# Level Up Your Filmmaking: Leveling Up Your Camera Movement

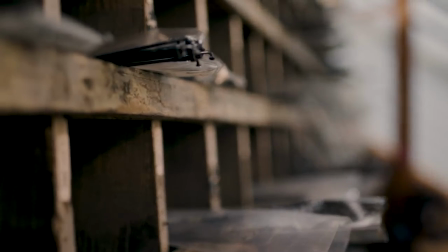[0:00]
Today we're at Sugar Wheel Works, where they hand make bike wheels. It's the perfect location to explore how camera movement relates to story, and some cool ways that Canon is helping you take your camera and camera movement to a whole new level.
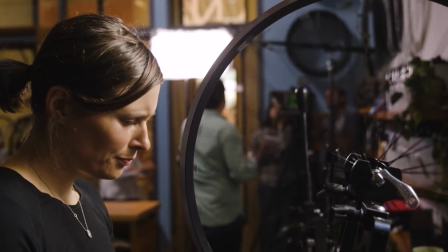[0:17]
Far too many filmmakers just get in the habit of shooting what's comfortable, what they know or what they see others do. In other words, they keep shooting the same thing in the same way, every time out. We need to flip that thinking. Camera movement is a vital way to convey your story. Now the key idea we want you to remember is that you should move your camera like you want to move your audience. Let's put that idea into practice here at Sugar Wheel Works, starting with the tried and true tripod.
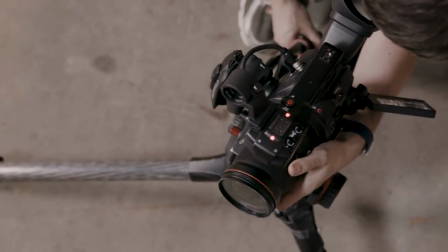[0:45]
There's a reason it's been around from the very first days of film, for establishing shots or moments when you want your shot to feel grounded, secure, stable.
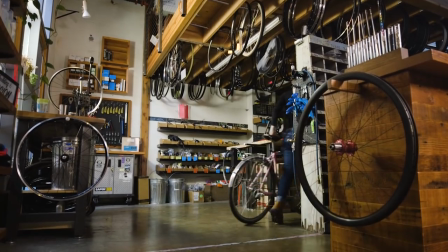[0:52]
The tripod is a great option. However, a tripod isn't always the best tool for the job, especially when trying to add a more organic feeling to your shots.
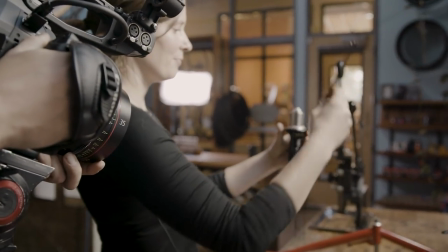[1:00]
To add more movement, more life to our footage, we look to a variety of tools. Paired with the latest Canon EOS camera technology, we'll help you get more advanced moves for more dynamic film.
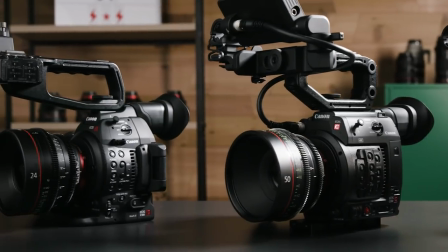[1:11]
And paired with the small ergonomic form factor of the Canon Cinema EOS cameras, we can quickly move between a variety of tools during any given shoot. First up, the monopod. Compared to the static nature of a tripod, a monopod has very natural motion to it.
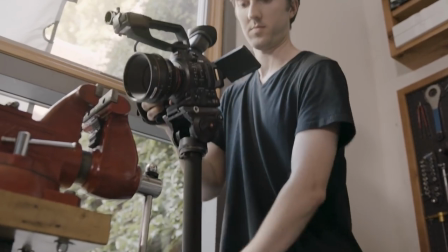[1:26]
It feels much more human. every handmade wheel comes with a signed certificate this is a great use of the monopod and its natural motion to really fit the human element
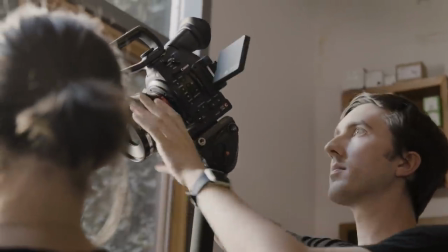[1:37]
of signing each card having an articulating lcd such as the one in the c100 mark ii used here is huge for letting you get in different positions while
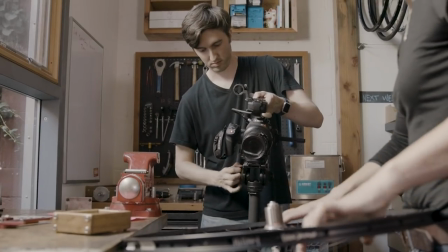[1:46]
still seeing your shot now the form factor of the c100 mark ii is one of the reasons we love it for
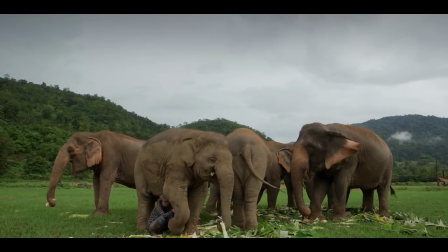[1:51]
handheld work when i was in thailand in the middle of a herd of elephants i had no choice but to shoot handheld,
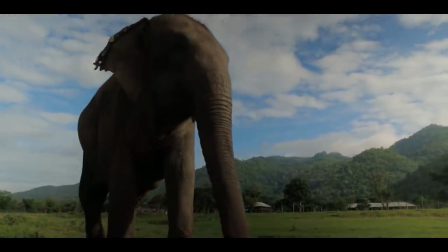[1:57]
but with the C100 we were able to capture amazing footage that still had the raw and lively quality handheld offers. This is due to the ergonomics of the C100 paired with Canon IS lenses, a lens with a built-in optical image stabilizer,
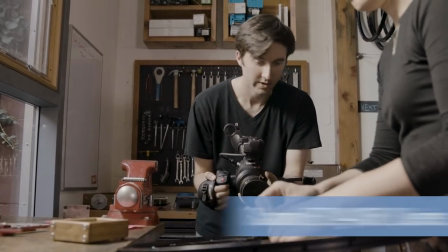[2:12]
such as the Canon EF24-105 L series zoom lens and the high readout speeds of the cinema EOS camera processors,
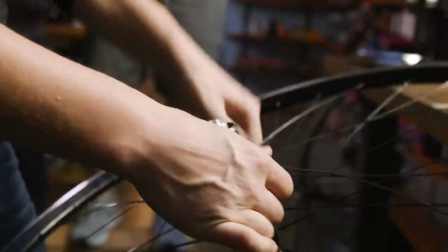[2:19]
which cuts down on the amount of rolling shutter or jello-y feel you get from shaking fast moving footage.
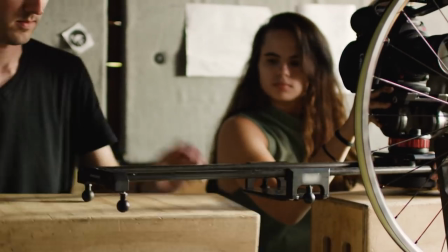[2:25]
Making a bike wheel by hand is all about precision, so the rawness or handheld, or the breathing unpredictable feel of the monopod, aren't very fitting.
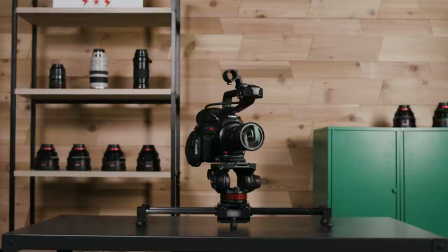[2:35]
To convey precision and smoothness, a slider is a much more relevant choice. And Canon's dual pixel autofocus rules on a slider shot.
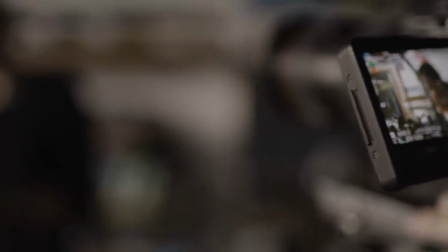[2:43]
Canon's dual pixel autofocus uses the actual pixel technology within the sensor in a way that provides both smooth and consistent focus.
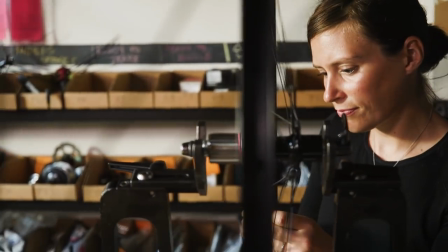[2:52]
We can tell right away just how different these movements feel, and how the dual pixel autofocus lets you nail that shot that you once thought was impossible. Now we want you to avoid thinking that one method is better or worse when it comes to camera movement.
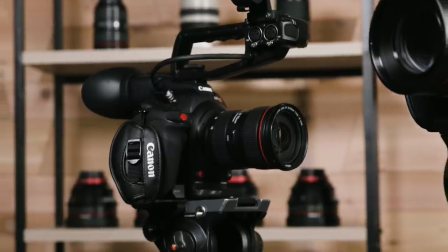[3:05]
All of these tools are simply ways of speaking with your camera, and the tone needs to match the story. The key with camera movement is to be intentional. One well placed slider or handheld shot can pack a massive punch, whereas a piece plastered unintentional shots is going to quickly disconnect the audience. Here are a couple tips to help you be more intentional with your camera movement. One, avoid what's comfortable. Don't use the same tool just because you normally do or because you see others do it. Two, ask how a scene should feel. The story is always going to lead you to the right answer. These wheels are made by hand with precision so much of this piece would be shot with a monopod and a slider. And three, choose tools that you be versatile. We love the C100 Mark II because it feels great handheld on a monopod or a slider. Thanks for joining us. Remember to move your camera like you want to move your audience. And be sure to check back for the full series of tutorials on how Canon cameras are helping you to level up your filmmaking.